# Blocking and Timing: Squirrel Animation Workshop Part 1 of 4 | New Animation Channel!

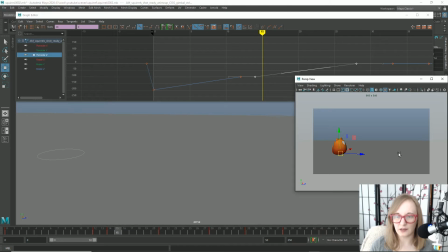761s
But I'm realizing now that when he's on his second hop here, he's going kind of high. Like, it's okay that he's coming in from off the screen, but at this point, he's the focus of our attention now, and we don't really want him to go off screen.
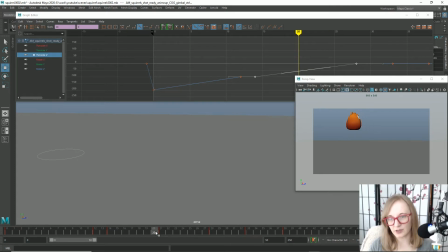777s
Plus, eventually there's going to be a tail on there, and the tail is definitely going to be off screen, which is okay a little bit, but the character itself, it's really reaching the edge there.
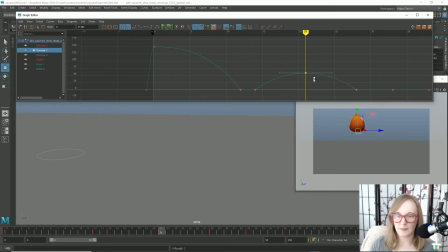786s
So I'm going to bring him down a bit on his height, and then we will adjust the curves appropriately. I do still think that maybe this curve is going to be a little bit
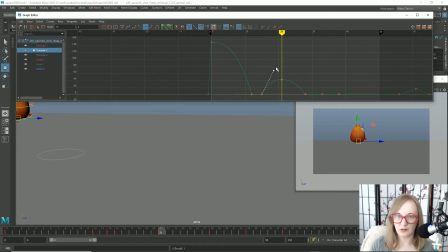803s
long in time for the character's jump.
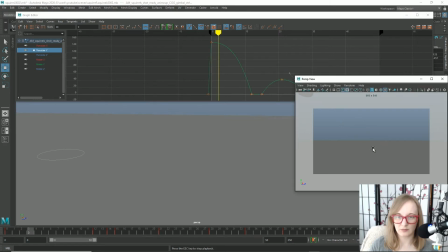808s
Let's see what this looks like now. I think that feels a lot better, but we do need to make sure to also
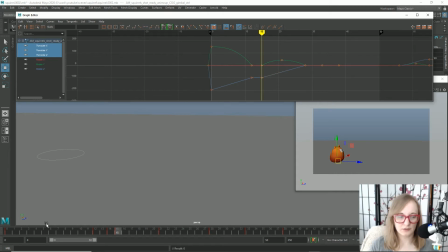820s
adjust his translate and Z because he's starting to move forward before he actually takes off the ground, which we don't want. All right, well, let's add some, let's see, what should we do first? Should we do some rotation or some squash and stretch?
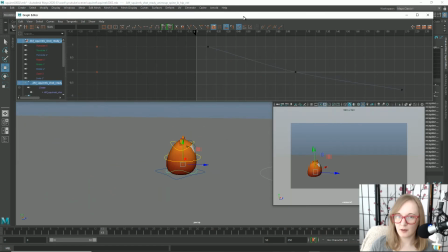838s
I think we're going to do squash and stretch because that's a fun one. I'm going to move aside my graph editor and we'll take a look at that in a minute.
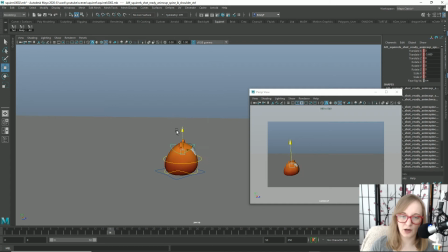846s
So this little head control right here is going to be our main instigator of the stretch and squash. We can do a lot of other things too with him while he's up in the air. We can, if we want his head to stay still, we can make him squash up from his rear.
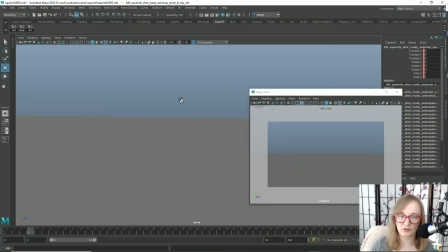863s
I'll show you what we're going to do with that. But for the initial squash and stretch, we're just going to work with this head control. As he's coming down to the ground,
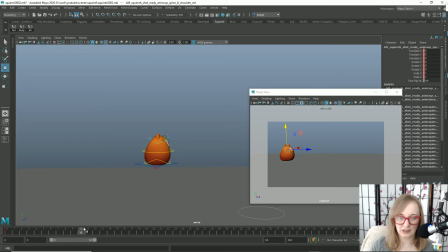873s
right before the contact point, or honestly, like even at the contact point, we'll give this a try first. Sometimes you want your contact point to actually be the squash frame, but we're going to try the contact point to be the most stretched out frame for starters.
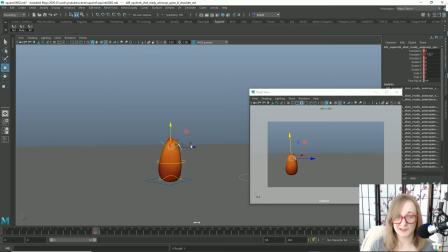890s
So we'll we're going to really exaggerate this because this is a super squishy character and it's going to be a lot of fun. Now, instead of just squashing him like this and pulling him around like that, we're also going to rotate his head because as you're following the motion,
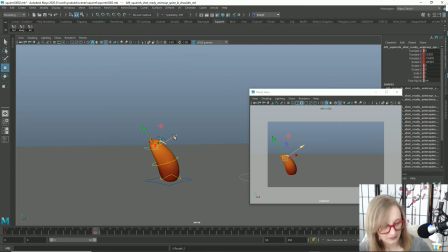910s
you're not, let's see, I don't really have a good example here, but you're not just going to go boop, boop, boop. Like, it's not just straight up and down. Everything has a secondary action.
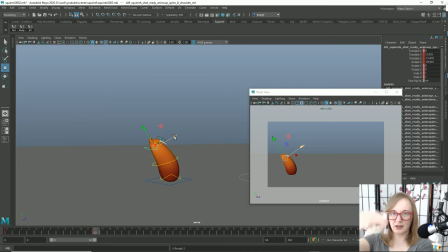926s
So instead of this chapstick going straight up and down, like so, its whole body, so to speak, is going to be following through on a curve.
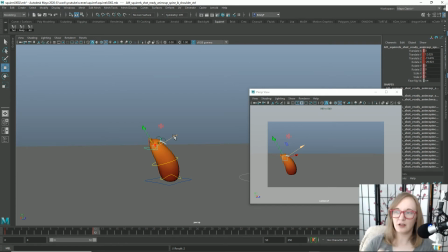940s
And then to jump again, the squirrel is going to push himself off. He has to get that motion from somewhere. So we want to make a curve where the whole squirrel's body is following this arc down to the base.
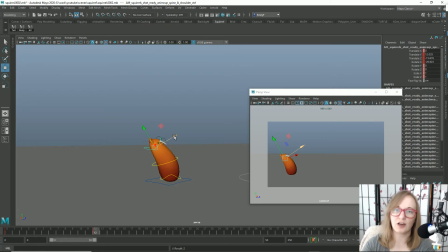957s
And then as he pushes off again, he's leading with his head. He's going forward with his body to give himself that momentum that he needs to come off the ground again. So if we make his contact pose like so, whoops, and then,
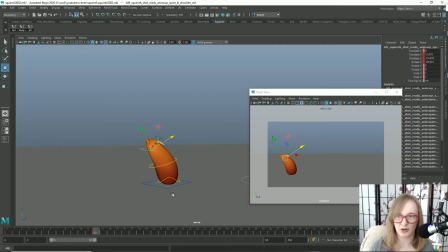979s
so this is his takeoff pose again. So I'm going to make sure that both my translation and my rotation are saved there. Me personally, I don't like to use the S key when I'm animating, which the S key will save keyframes on literally every keyable
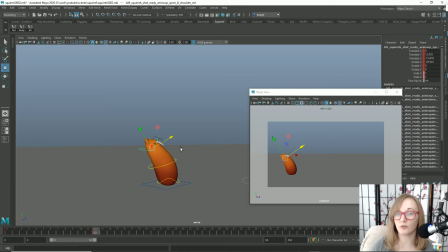998s
channel that you have available on your selected control.